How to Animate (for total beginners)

how to start animating a tutorial. First, you're going to open Clip Studio Paint.
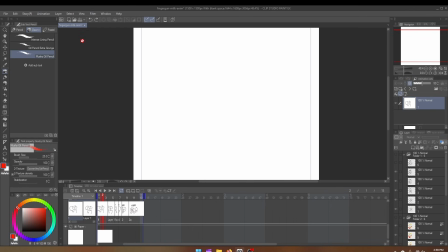This is Clip Studio Paint X. That's the one you can animate in. Open a new file.
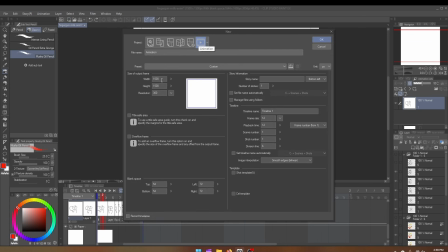Go to the animation tab. Set this stuff. You want the resolution to be high, or else it looks a little grainy. Your frame rate should be 24 or 12. Okay, 12 is when you animate on twos. Playback time, you could leave that at the 120. We'll change it afterwards.
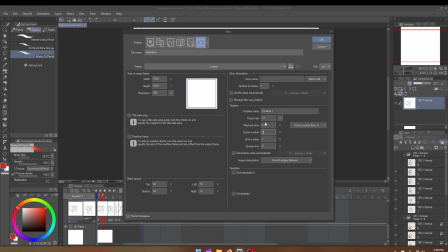I have it set to 12 though. All this other stuff doesn't matter. Press OK.
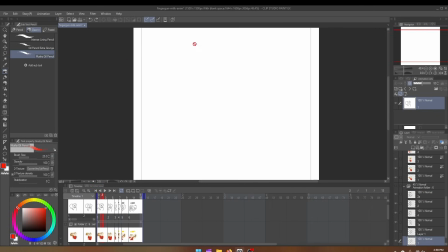As you see, I already did that over here. You're going to have create a new animation folder, and you're gonna start pressing new animation cell. The cells are what are included in the actual animation.
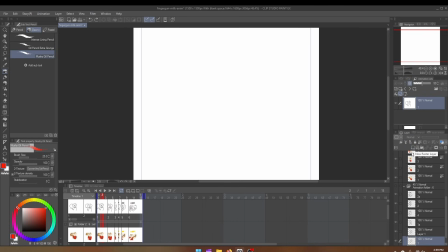If you just click here and press new layer, it will not be a part of your animation automatically.
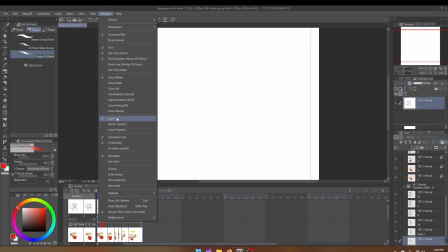Okay, to enable your timeline, press window and make sure timeline is clicked.
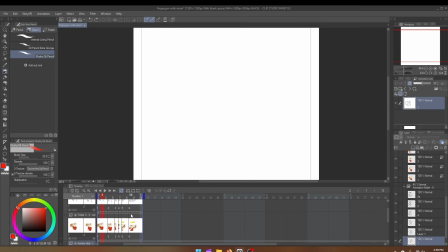Okay, to actually start animating, here are some tips. First, you're probably going to want to start with your first frame, and then you're going to want to cut over to your very last frame.
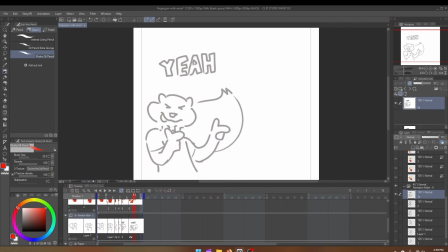These are keyframes. When you have movement, you want to have two keyframes that define what the movement is. In my case, he goes from kind of leaning forward and being still to leaning back and doing finger guns.
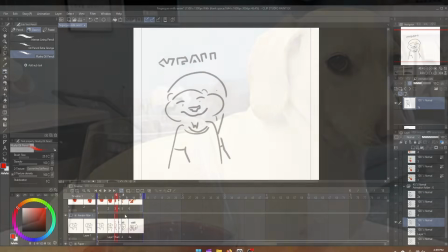Okay? Then you're going to want to have a transition frame. The transition frame goes in between your keyframes.
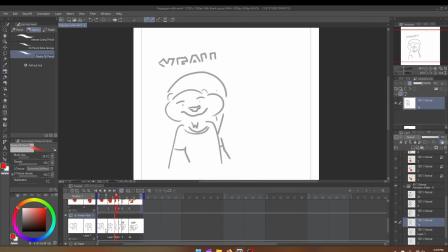So as you can see, he transitions from being here to being kind of in the middle to being over here. You could also see that his tail is moving from the left to the right. Then you're going to want to start adding your tweens.
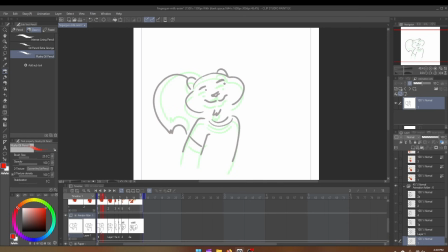I'm going to enable onion skin so you could really see what the tweens are doing. Your tweens are frames that are similar to your existing frames, and they smoothen out your animation. You'll notice that I have more frames on one side than on the other.
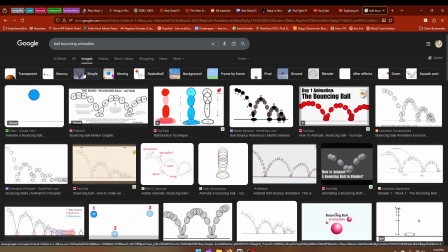The reason is the animation properties that we learn with the ball bounce.
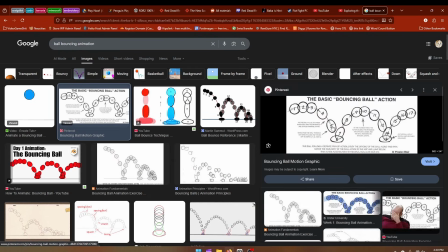Okay, if we look at a bouncing ball animation like this, we can see that there are an even amount of frames evenly spaced along the trajectory of the ball. Instead, some frames get grouped together and others are further apart.
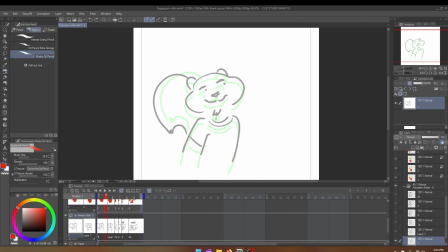We're doing the same thing with our movement, except that instead of a ball, we have a character. These two frames are very similar to each other. The character doesn't move much. These are two frames that are next to each other in our bouncing ball. The next frame is our in-between frame.
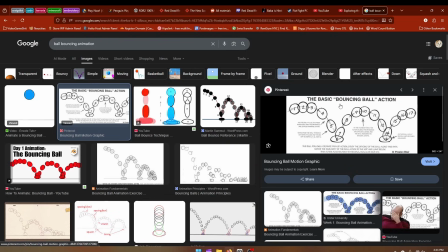This is kind of like this part of the bouncing ball with a lot of space between it and the other frames.
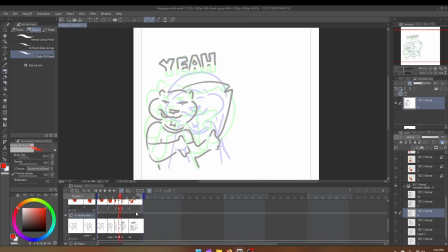Then we move all the way to the other side, and these three frames are all very close to each other.
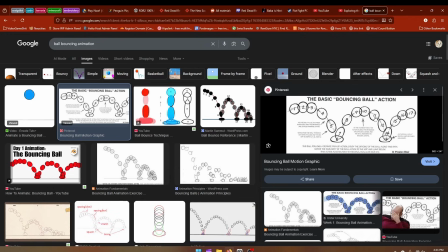This is the arc of the bouncing ball with these three frames all next to each other.
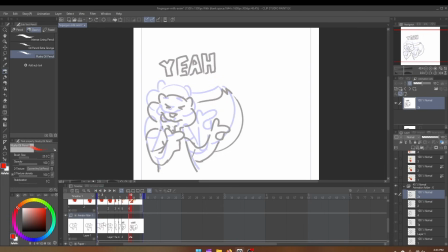So, using these bouncing ball properties, we can make our character feel smooth. You'll notice that these two frames, this one, and also these two frames, this one and this one, are both very similar to each other, and it kind of looks like the character is just wiggling up and down.
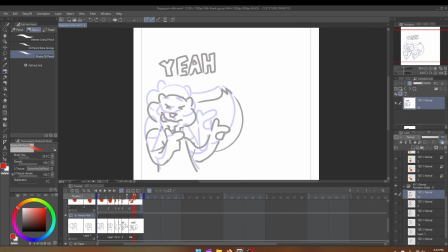The reason for these frames is these are adding a bounce. The bounce property shows a tension before our final resting action.
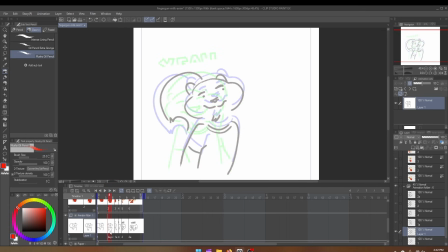So here, our character dips down in anticipation before he begins moving across the screen. Here, our character lifts up before settling into his final pose.
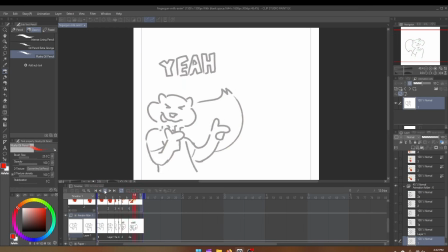This creates a smooth animation that flows like this.